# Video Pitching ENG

Right. Nearly ready. Okay. Hi. My name is Dina. And I'm about to make a video pitch about video pitches. Because if I can do it, anyone can. There are three key considerations into making a good video pitch. Content, technical and style. Content. Keep it short and to the point. This means using a script and not just winging it. Use a structure and charm them with your winning personality. And remember what you were asking for. There will be no questions at the end, so make sure the audience knows what you want. Technical. Some people will convince you that you need some state-of-the-art camera and a film crew to make a really good pitch. You really don't. Use what you have. A phone or your computer. If you do use a fancy film camera, just don't get in over your head. You aren't trying to remake Lord of the Rings, but just try to get a couple of technical things right. Like the sound. Use a microphone, even if it's your headphones, or make sure you record any sound in a quiet space. You can even record your own voice over separately to make sure it sounds good.
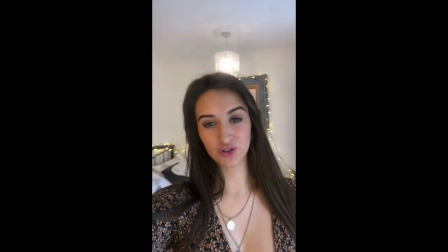[1:08]
If you want to fill the screen that the audience are watching on, turn your phone, landscape.
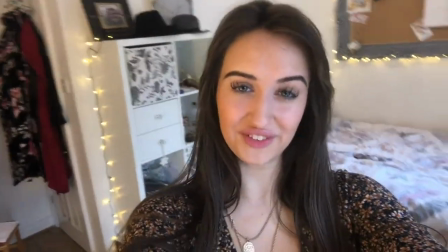[1:13]
And if you know anything about taking a good selfie, you know how important good lighting can be. We're not asking you for a full lighting setup, we just need to make sure that you are clear, well lit and that you stand out from the background. and don't towed your phone. Use a makeshift tripod or simply just rest it on something. And you don't need to do it all in one take either.
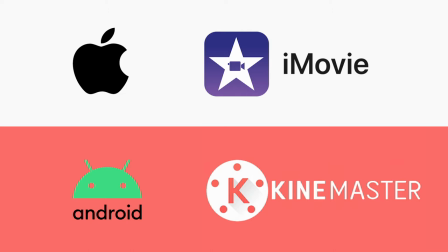[1:34]
When it comes to editing, there are a few free editing softwares and plenty of how-to instructional videos on editing. It can be quite daunting if you've never done it before. If so, get in contact with someone who can help.
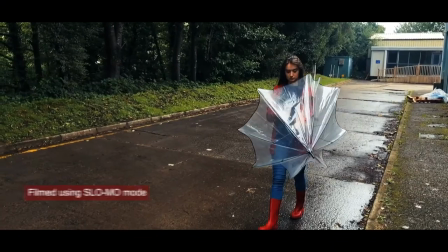[1:47]
This can then free you up to be even more daring. Style. This is where an okay video pitch becomes a great video pitch.
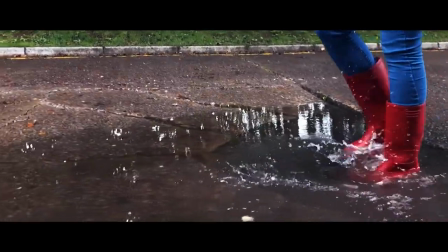[1:57]
Once you have your content and script, go through and see how best you can illustrate or show each part.
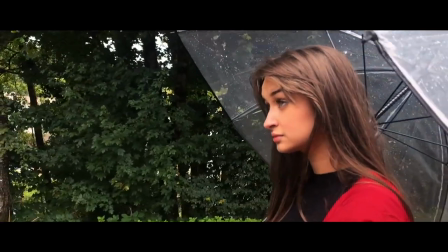[2:04]
Any level of creativity in your video will help you get noticed.
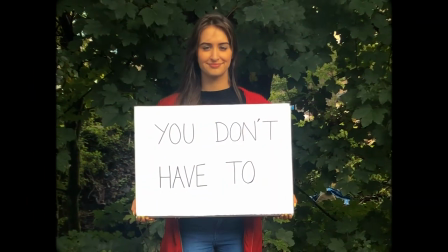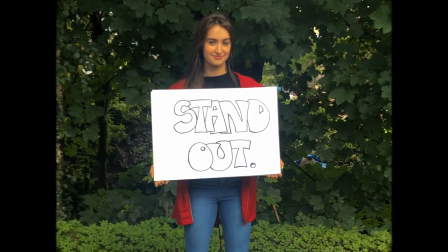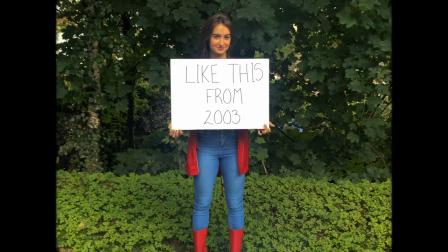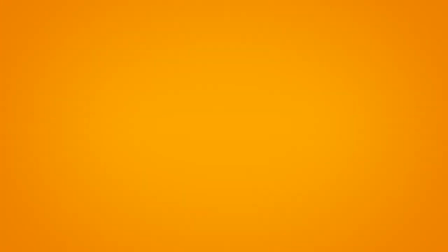[2:26]
Try using graphics and colour.
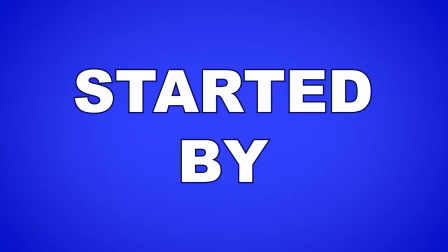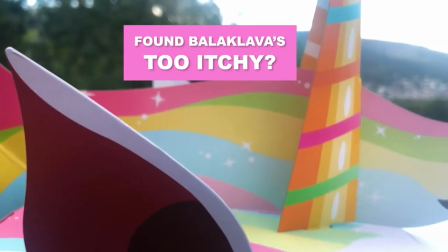[2:35]
And if you've made something, then show it off. If it's a product or from your portfolio, put it front and centre. Make sure you stand out Make sure your bedroom or background is clear And make sure to look professional Also, don't forget to smile This way it shows you're enjoying yourself And it will also come across to the audience too